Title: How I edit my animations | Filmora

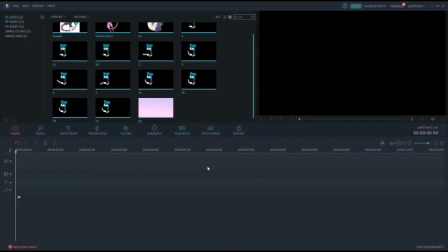(0:00)
Hi everyone, this is Caskebell and today we're here with a bit of a different video. So I do get a lot of comments asking how I edit my animations, how I do to make the movement, what programs do I use, and lately Filmora was really kind to offer me a sponsorship.
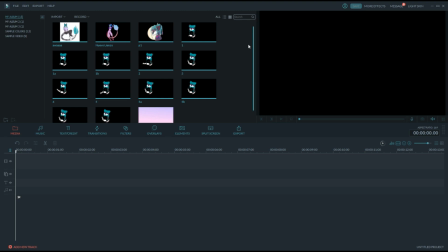(0:18)
So instead of doing the basic same ad that I could do saying how great the program is, I decided that I might show you how to edit your animations. So you can experience with me the program and see how cool it actually is.
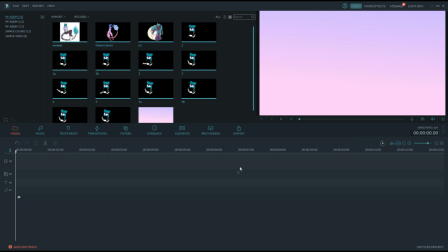(0:35)
So this is the software, this is Filmora, as you can see it's easy as any other software for editing.
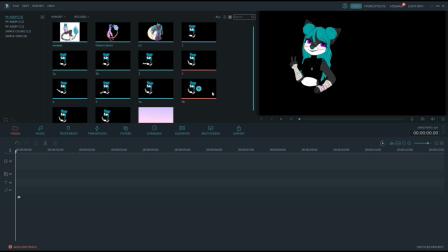(0:42)
You can use it to edit your animation but you can also use it to edit anything you want like movies or videos, things for school. So here's the timeline, here's the preview and here are the files that I've imported and I'm just gonna add,
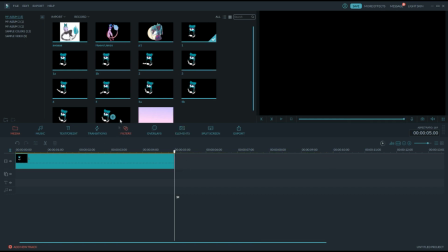(0:57)
oops I have to, I'm just gonna add the basic, maybe a little bit smaller, nice dragging and trapping can make them smaller,
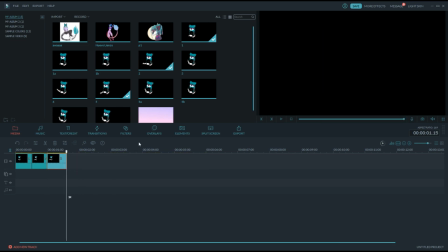(1:12)
so now
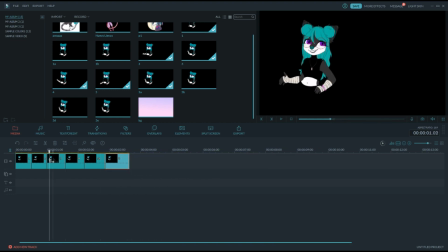(1:31)
I have my all my frames so you can see in the preview if i scroll you can see how she moves yay that's animation so basically what i did is i draw my frames on paint
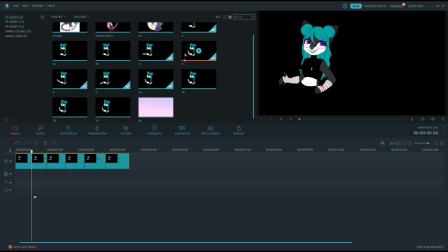(1:48)
tool side i'll do another tutorial another day on how to draw frames in paint tool site but animating in paint all tight is paint and don't do it but basically you do different poses and then you put them together quickly so they
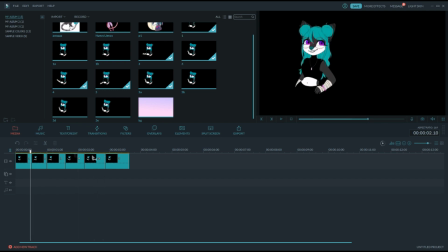(2:06)
look like they are moving so the character is moving but now we need to click play and see the character moving too if we click play we'll see that she moves too slow so we're gonna zoom in a bit,
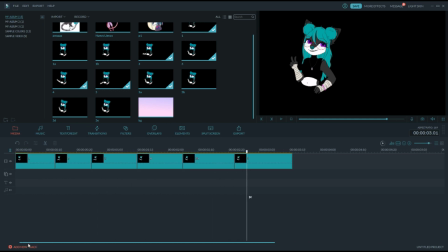(2:21)
like that, and I'm gonna make them smaller. This way, oops, oops, oops. Smaller like that, smaller like that.
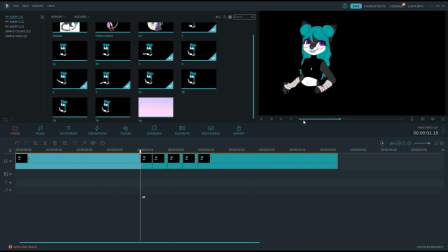(2:41)
The last one and the first one are gonna be longer, so this way she can be standing and then she moves. It needs to be even smaller. It needs to last.
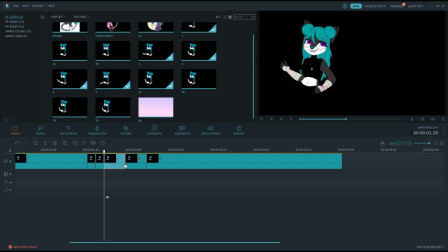(2:55)
So the animation looks smooth. The frames need to last the least time possible. It's really hard but sometimes you need to do it. See? Like that. So she's standing and then she moves.